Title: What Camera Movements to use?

What's up guys, welcome to a new episode of Filmmaking Friday. Today we're going to talk all about camera movements.
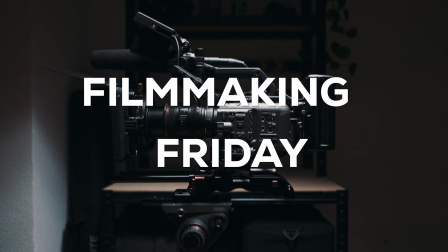[0:09]
Filmmaking Friday. Welcome back.
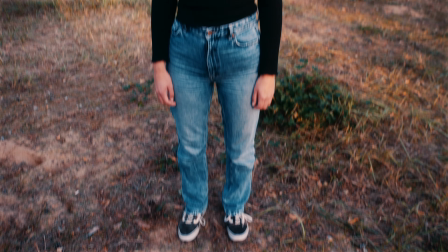[0:13]
Today we're going to dive into the world of camera movement, how you can move your camera, when to use which movements and which emotions you can achieve with those movements. So let's jump right in. I don't really know if the first one is really considered a camera move, probably not, but it also wouldn't have felt right to just leave it out.
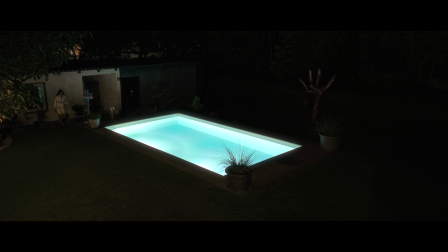[0:28]
So let's start with a static shot. It is as straightforward as it gets, a shot where the camera remains completely still.
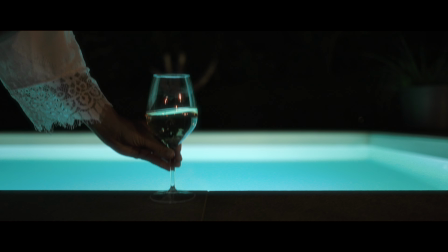[0:34]
It's the simplest form of putting your camera up to film something, and because of that very often gets overlooked.
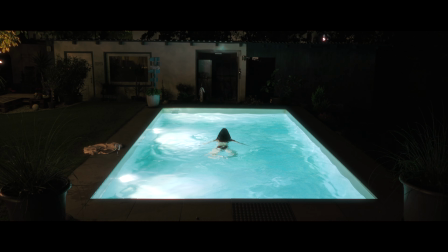[0:39]
But if used right and with a good composition, a still shot from a tripod can look really amazing.
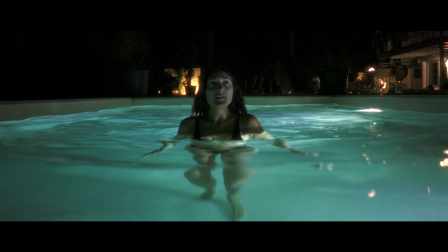[0:43]
A static shot keeps the camera fixed in one position, providing a stable, non-moving view of the subject.
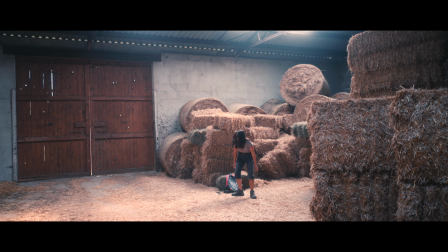[0:48]
It's like capturing a photograph, but with the added element of time and movement inside the frame.
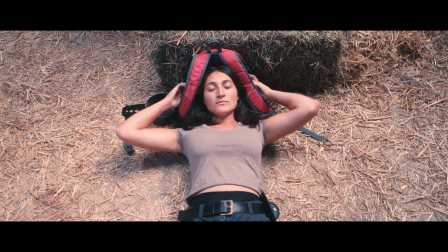[0:53]
Static shots are great for scenes that require a sense of calm, stability, and contemplation.
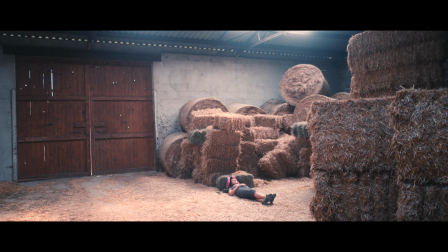[0:58]
They can also be used to create tension by keeping the camera still while the action unfolds within the frame.
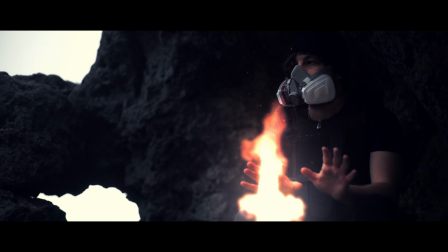[1:02]
Since the camera isn't moving, framing becomes even more critical. Make sure the composition is intentional, whether it's centered, asymmetrical, or using leading lines.
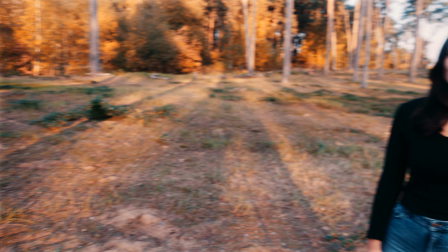[1:10]
Now, let's look at the pan. This is where the camera moves horizontally, either from left to right or right to left.
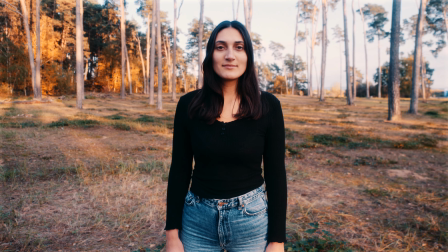[1:15]
A pan shot is achieved by rotating the camera on its axis horizontally. It reveals new parts of the scene or follows a moving subject.
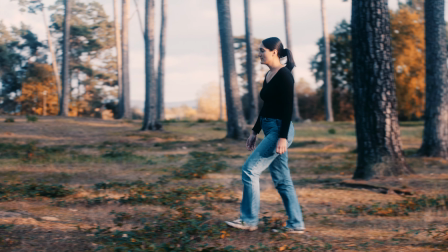[1:22]
You can also use a pan to reveal important details in the scene, like moving from a close-up to a wide shot, or just to follow a character's movement across the scene.
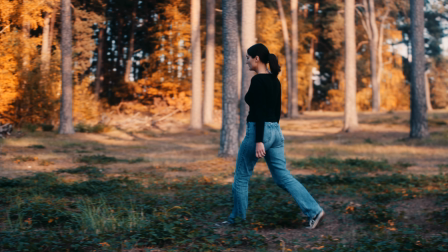[1:29]
It's also great for creating a sense of scale or showing an expansive environment.
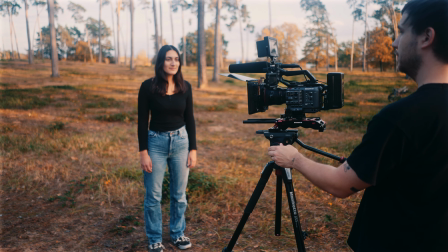[1:33]
Of course, you can do a pan and also some of the following camera movements on a tripod using a fluid head for a smooth,
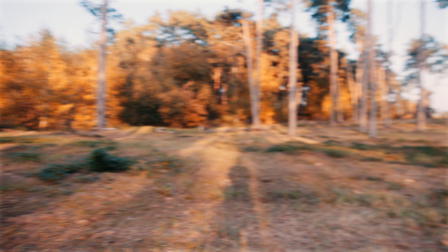[1:39]
stable cinematic motion, or handheld if you want some intentional jerky motion, like for example in our next movement, the whip pan.
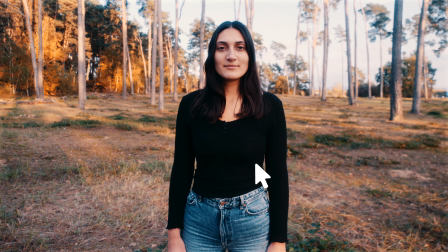[1:45]
A whip pan is a regular pan but much faster. It creates a blur as the camera quickly moves from one side to the other.
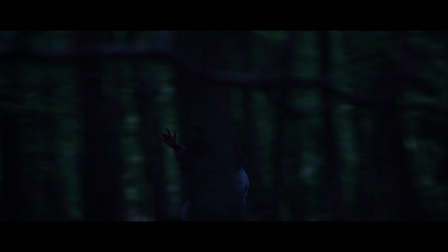[1:51]
The motion is rapid, creating a blur in the shot. It can be used to follow fast-paced action or as a transition between two scenes.
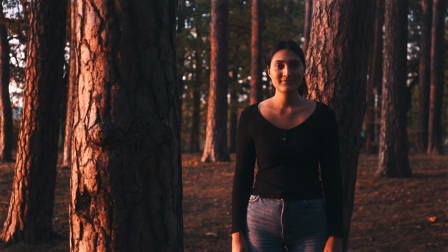[1:57]
If you end the first clip with a whip pan and start the second clip with another whip pan, then make a cut when both clips get blurry, you get a seamless whip pan transition.
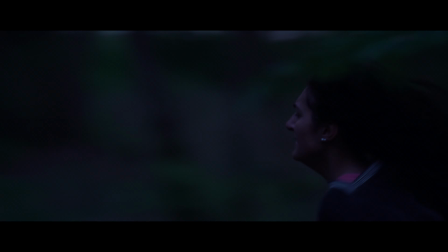[2:05]
Whip pans are often used in action scenes to convey speed or chaos, and they're also popular for comedic effect, especially when used to reveal something surprising or unexpected.
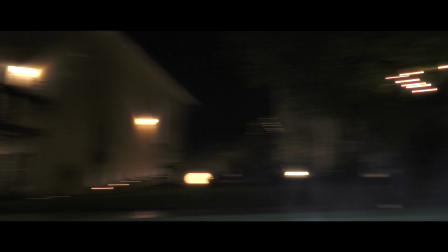[2:13]
Adding a sound effect during a whip pan can emphasize the movement and make the transition feel more intentional.
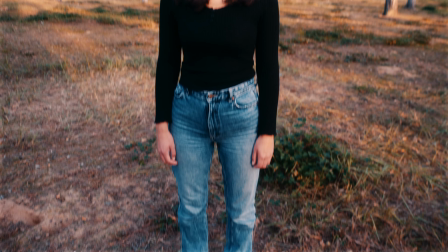[2:18]
Next up, the tilt. A tilt involves moving the camera vertically, either up or down, while keeping it in a fixed horizontal position.
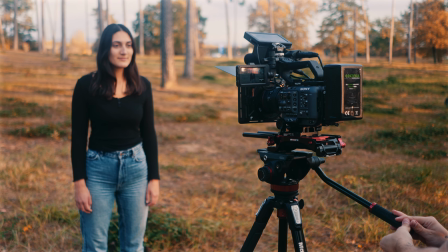[2:24]
A tilt is similar to a pan, but moves the camera on a vertical axis, revealing new parts of the scene from bottom to top or top to bottom.
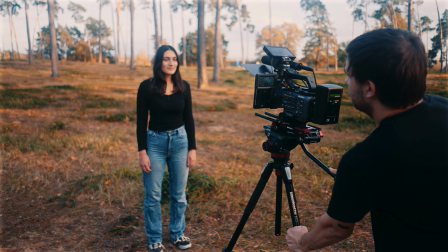[2:31]
Tilts are great for emphasizing the size of a tall building, revealing a character from the feet up, or showing a subject's reaction.
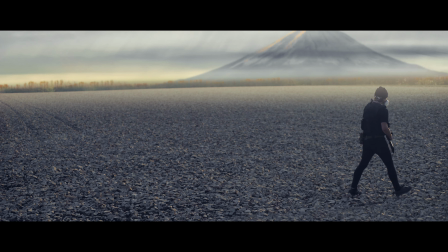[2:37]
It can also create suspense when used to reveal something slowly, and while a slow tilt can create a dramatic effect, a faster tilt can add urgency.
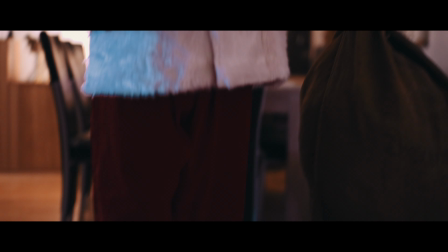[2:44]
And of course, you can also mix these camera movements, like for example the pan and tilt motion, in this case in our Christmas horror short film, to reveal Evil Santa.
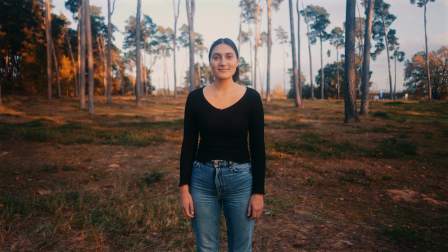[2:53]
Next up, the push-in. A push-in moves the camera closer to the subject, often used to draw attention to something important.
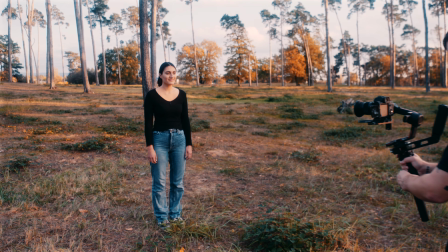[2:59]
The camera moves towards the subject, making it appear larger in the frame.
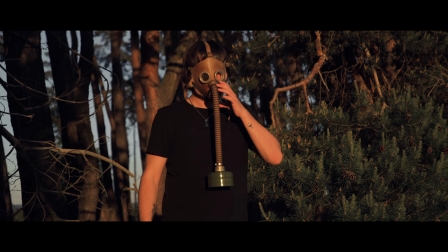[3:02]
You typically use a push-in to highlight an emotional moment, reveal important details, or make the audience feel closer to the character.
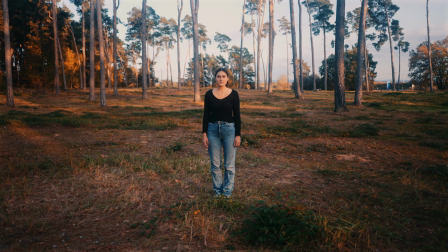[3:09]
It's effective for intensifying drama or tension. It's also very often used during a dialogue scene to change the shot type from, for example,
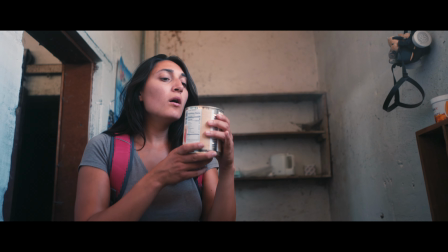[3:15]
a medium close-up to a close-up for intensified drama if the person is giving or receiving critical information.
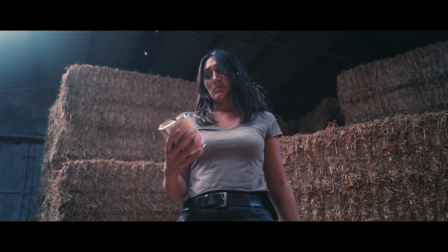[3:21]
To avoid shaky footage, use a dolly, slider, or gimbal for smooth camera movement. But again, this can also be done as a handheld version. The opposite of a push-in is of course a pull-out. It involves moving the camera away from the subject.
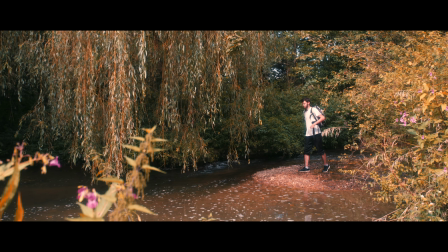[3:33]
The camera moves backwards, making the subject appear smaller within the frame. Use a pull-out to reveal the bigger picture, like showing a character's surroundings or emphasizing their smallness in the environment.
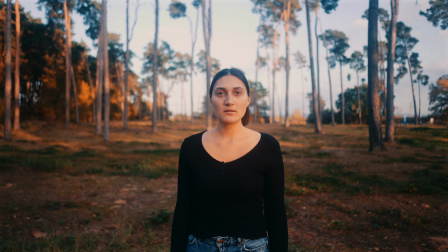[3:42]
A pull-out can also perfectly be used to exit a scene by slowly moving away from the action. Next up, is it really a camera movement?
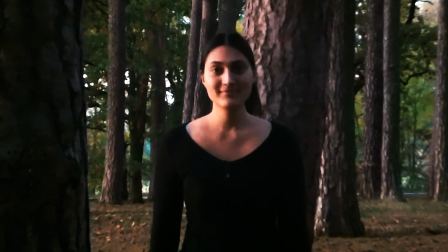[3:48]
I don't know. The zoom. A zoom changes the focal length of the lens to magnify or reduce the size of the subject within the frame.
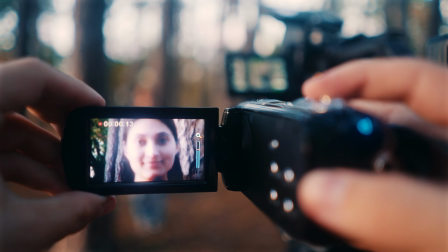[3:55]
So unlike a push-in, a zoom doesn't involve the camera physically moving. Instead, the lens zooms in or out, changing the field of view.
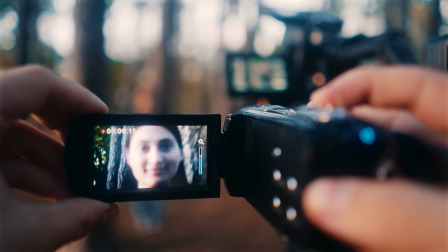[4:02]
So is it really a camera move? Well, zooms can be used to highlight a detail or create a dramatic effect.
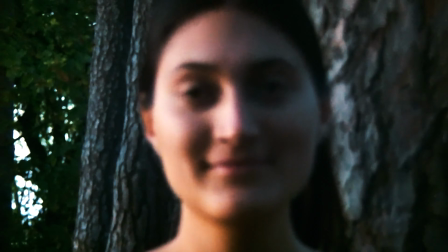[4:07]
They often have a retro or vintage feel reminiscent of 1970s filmmaking.
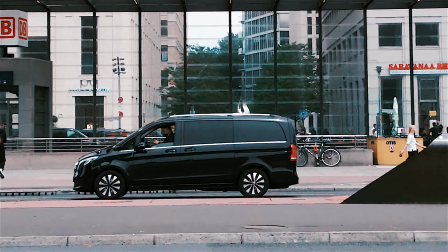[4:12]
So use zooms only when they fit, because they can take some of the cinematic feel away and make it look like a documentary, which again can also be a good thing if that is what you want.
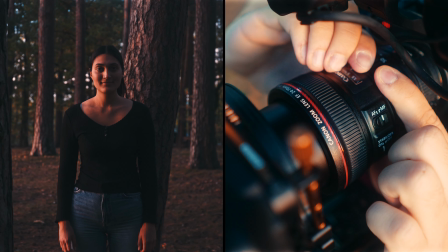[4:20]
If you're shooting with a photo lens like this that doesn't have a servo zoom for smooth zooming, you can also digitally zoom in just like this for a subtle change, even though this isn't like real zooming where the background and perspective shifts and changes. And if you zoom in too much, it will get pixelated depending on the quality you're shooting with and the end product you're delivering. But just as a tip. Stop the zooming now. Speaking of zooming, the crash zoom.
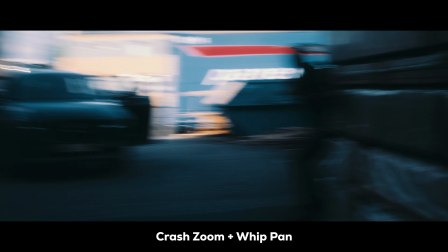[4:46]
A crash zoom is a fast zoom in or out, typically used for a dramatic or comedic effect.
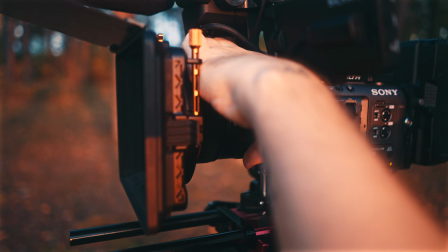[4:51]
The zoom happens quickly, creating a sudden change in perspective. Crash zooms can be used for sudden reveals, intense moments, or again, comedic timing.
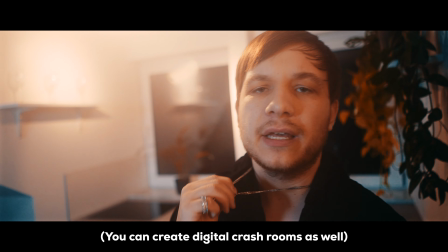[4:58]
They add a sense of urgency or surprise to the shot. Adding a sound effect during a crash zoom can also heighten its impact and emphasize the movement.
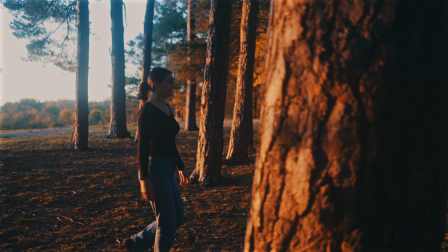[5:06]
Next up, we have tracking or trucking. A tracking shot involves moving the camera horizontally along the subject.
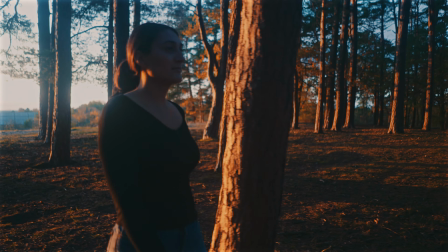[5:12]
The camera moves parallel to the subject, maintaining the same distance throughout the movement.
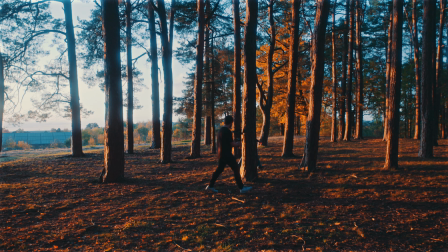[5:16]
Use tracking shots to follow a character, keep up with action, or reveal new parts of a setting.
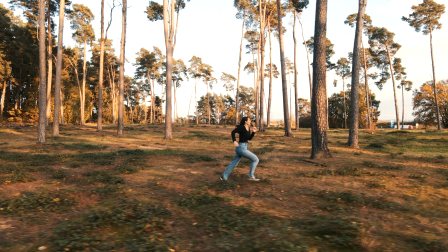[5:21]
To get a fluid tracking shot, you can ideally use a dolly or a gimbal. Then we got the jib or boom shot.
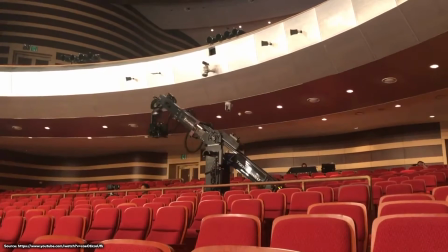[5:27]
A jib or boom shot usually uses a crane to move the camera up or down.
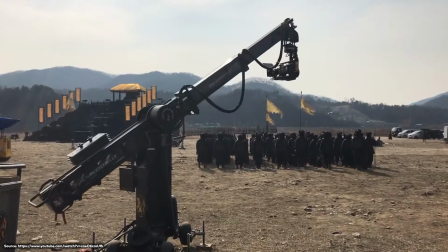[5:31]
The movement is smooth and can vary from a few centimeters to several meters, creating a dynamic change in perspective.
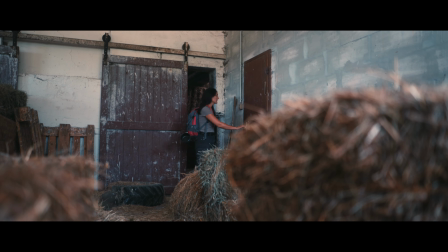[5:36]
Jib shots are great for introducing scenes or giving an epic feel to moments. They add a cinematic touch to any project.
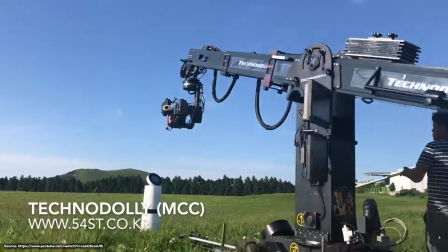[5:42]
Combine jib shots with pans or tilts for a more complex and engaging shot. Nowadays, to create jib or boom shots, you don't have to use a big camera crane like back in the days. You can also use, for small movements, a gimbal, or for big movements, a drone. Next up, the dolly zoom.
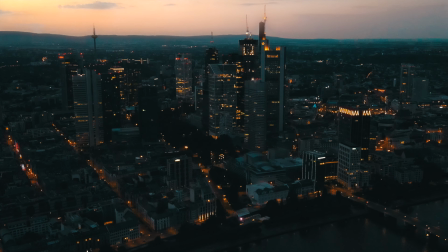[5:57]
The dolly zoom is a classic technique where the camera moves closer or farther from the subject while simultaneously zooming in the opposite direction.
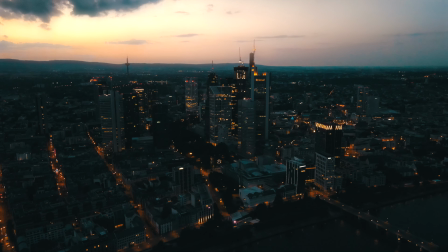[6:04]
This keeps the subject or object the same size but creates a warping or distortion in the background.
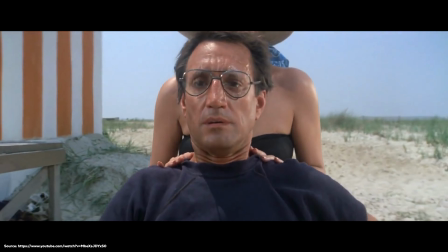[6:09]
The most famous use of this technique is probably in Jaws, and you can also do this in post again with some digital zooming if you don't have a zoom or servo zoom lens.
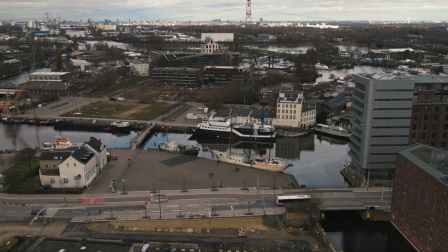[6:17]
Getting the dolly zoom right in camera takes a lot of practice, so make sure the speed of the camera movement matches the speed of the zoom for a smooth effect.
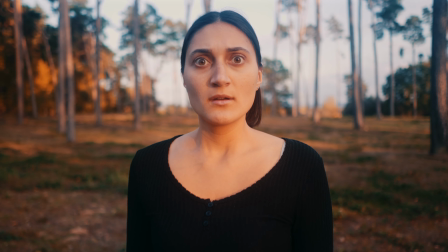[6:24]
Dolly zooms are often used to show a character's realization, anxiety, or a sense of disorientation.
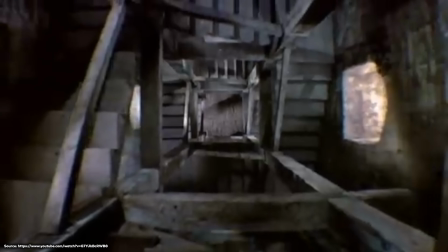[6:29]
It's an iconic technique made famous by Alfred Hitchcock's Vertigo. That's why you also very often call a dolly zoom Vertigo effect.
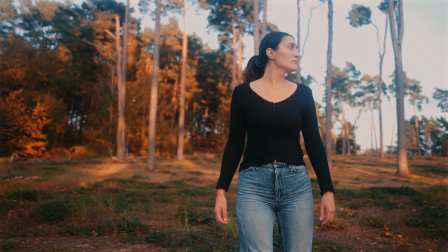[6:36]
And it also looks cool in drone shots. Next up, we got the arc movement. Arc movements involve the camera moving in a circle or a semicircle around the subject.
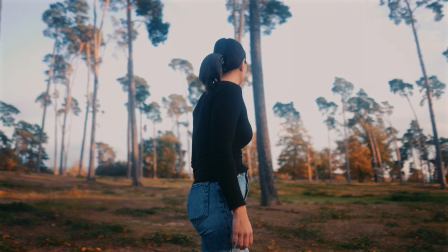[6:44]
The camera moves around in a curve while maintaining focus on the subject. This can be a full 360 degrees, only a few meters around the subject, or even several rounds.
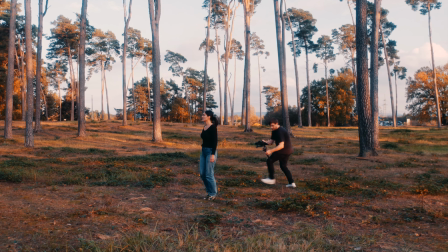[6:52]
Arc shots can make dialogue scenes more dynamic or emphasize a character's emotional state.
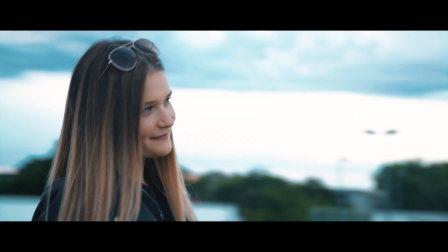[6:57]
They are powerful, but also can be distracting if overused. So especially use them for dramatic moments or to highlight key characters. And finally, let's talk about my favorite way to film, which is handheld.
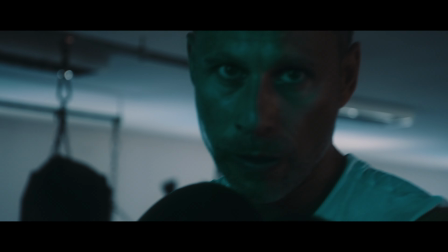[7:07]
Reaching from a subtle handheld look with a natural feel to extreme shaky cam like Jason Bourne movies, putting you right in the action.
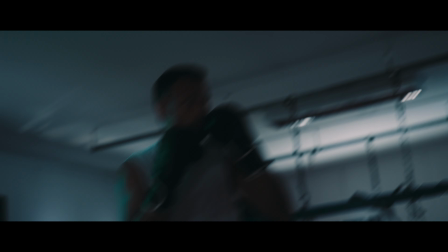[7:13]
With handheld shots, the camera movement is less stable, with natural shakes and shifts adding a sense of realism.
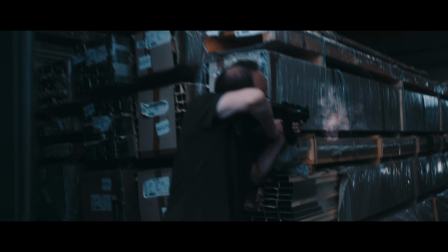[7:18]
Handheld shots are especially popular in action films, documentaries, and found footage style films.
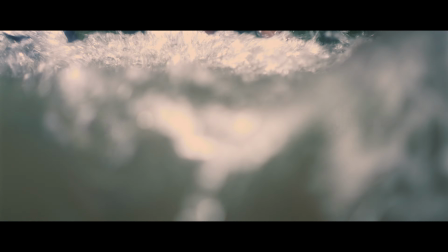[7:23]
They can convey urgency, chaos, or intimacy. The shakier the camera, the more intense the scene will feel.
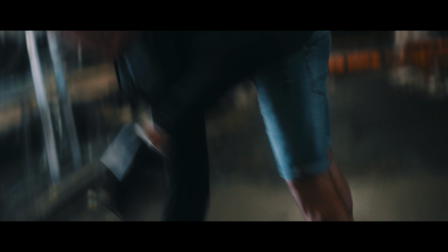[7:29]
Use subtle handheld movements for subtle emotions and more aggressive shakes for action. Now that's it from this episode on camera movements. I really hope you found it informative and useful. As always, if you have any questions left, feel free to leave them down below in the comments and I'll be sure to answer them all. Next week, we're going to talk about aspect ratios, so don't forget to subscribe so you don't miss out on the next episode of Filmmaking Friday. Until next time, goodbye.